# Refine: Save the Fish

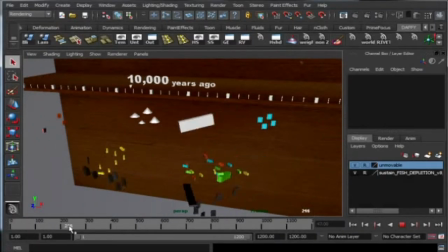(0:07)
Refining in this instance is really just stepping back from what you've been working on,
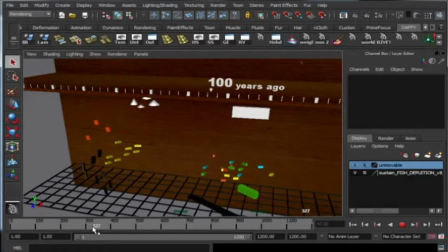(0:12)
playing it through and trying to look at it objectively and saying, does this really work as a PSA?
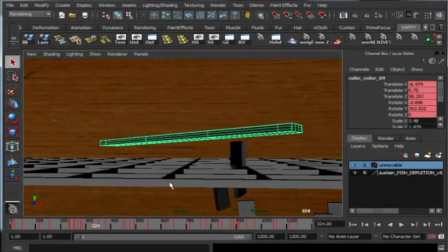(0:18)
Is it clear? Is it understandable? What things should I change? And also it's about cleaning things up.
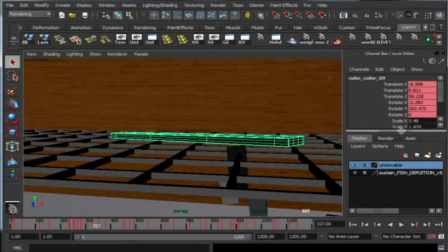(0:25)
So cleanup wise, what I'm doing here is as the net scoops up the fish, I'm doing a little trick, again using the visibility keyframe. So as soon as an animated fish touches the net, I'm duplicating the fish in Maya,
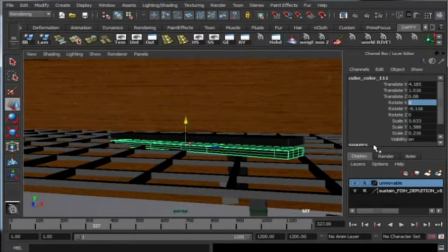(0:42)
and then I'm grouping it to the net itself. So as the net moves, this duplicate fish moves along with it. And then I'm switching the visibility over that one frame. So you think that you're seeing the same fish, but in actual fact you're seeing one fish disappearing and one fish appearing, but it's pretty much in the same position.
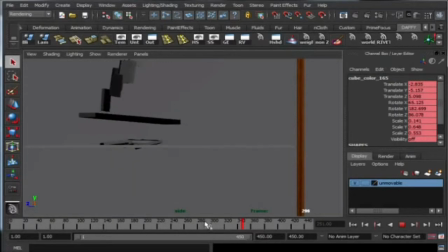(1:01)
So this all the way through gives the appearance of lots of fish being scooped up in a net.
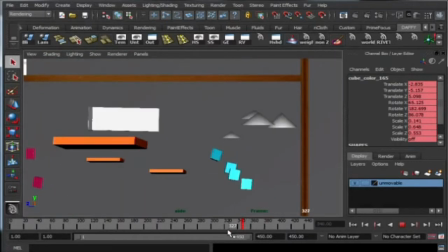(1:09)
Secondly, it's about finesse and looking at what can I do to make this thing that little bit more potent.
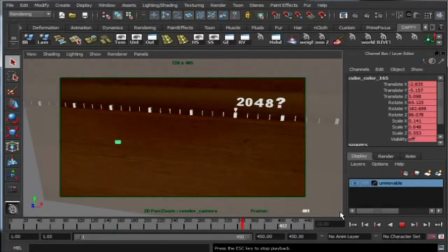(1:16)
So as I was animating this, I decided it would be
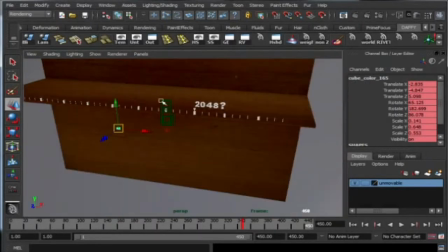(1:19)
possibly quite emotional to see one of the fish being scooped up but being left,
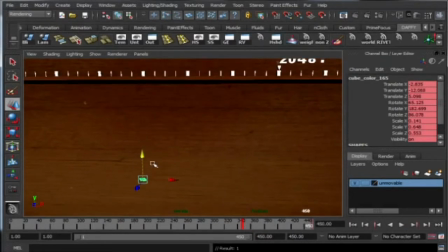(1:25)
so almost like escaping from the net, but unfortunately a dead fish. So just having it sinking to the bottom at the end.
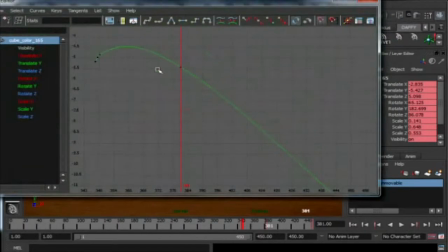(1:32)
So it's those little flourishes that can really set off a piece of work and make it, in some ways moving.
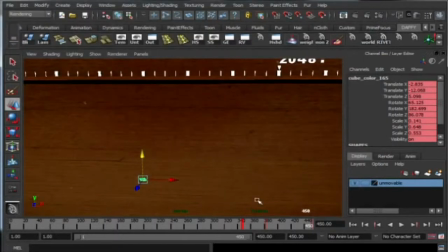(1:40)
The last thing you might notice is that I've changed the camera angle. I originally started it with a close-up on the number 100 million years ago and pulled back to reveal this wide shot of lots of fish. And I actually thought it was more
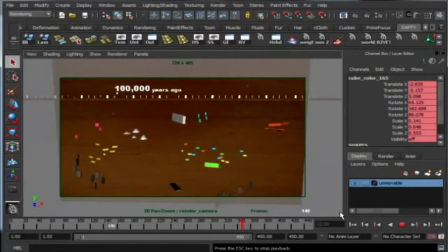(1:56)
interesting to start on the wide and then slowly and slowly and slowly move in to the number 2048,
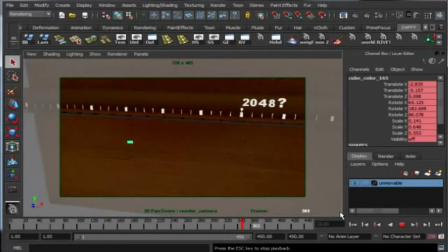(2:04)
just to really bring home the potency of this key date.
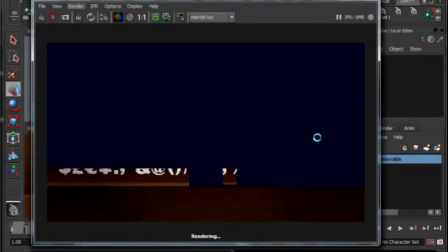(2:13)
Now I'm done laying everything out and refining stuff. I need to render this. Render means allow the computer to look at where I've set up the accurate lights, look at where the cameras are,
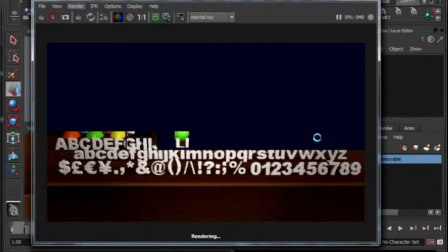(2:26)
look at where the objects are, and figure out how to calculate the scene so that it looks a lot more photorealistic.
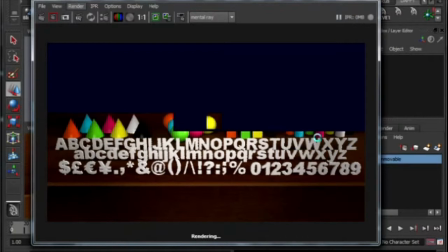(2:32)
So it's going to calculate things like shadows. It's going to make light move across surfaces as they rotate around,
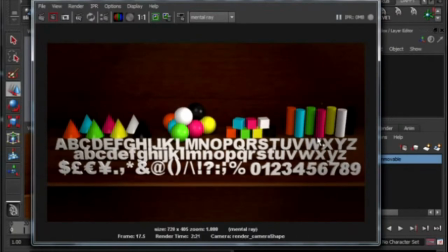(2:41)
and it's going to do it in a profoundly nicer way than what you're seeing at the moment, which is kind of like a live representation.
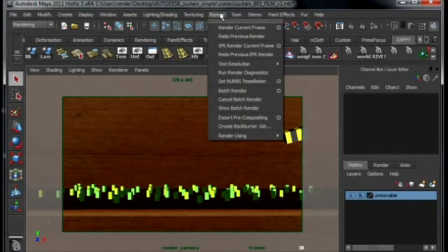(2:48)
So render is located in the top menu bar under the render.
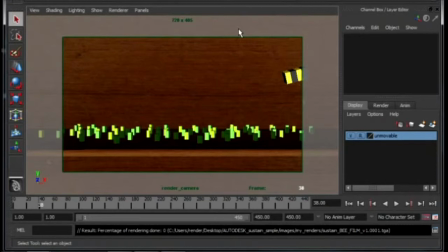(2:53)
So you click on the render and then you click on batch render, and everything's been set up so it should, in hope, render the 450 frames, and you should get some clue at the bottom where it reads out what's being rendered at the moment.
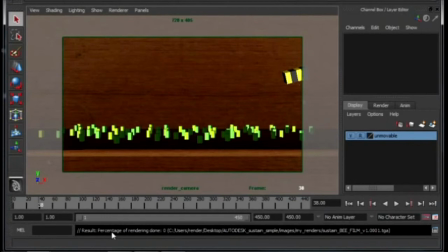(3:08)
So I'll set that off before I leave the studio and hope that in the morning it's gone through and rendered all the frames for me.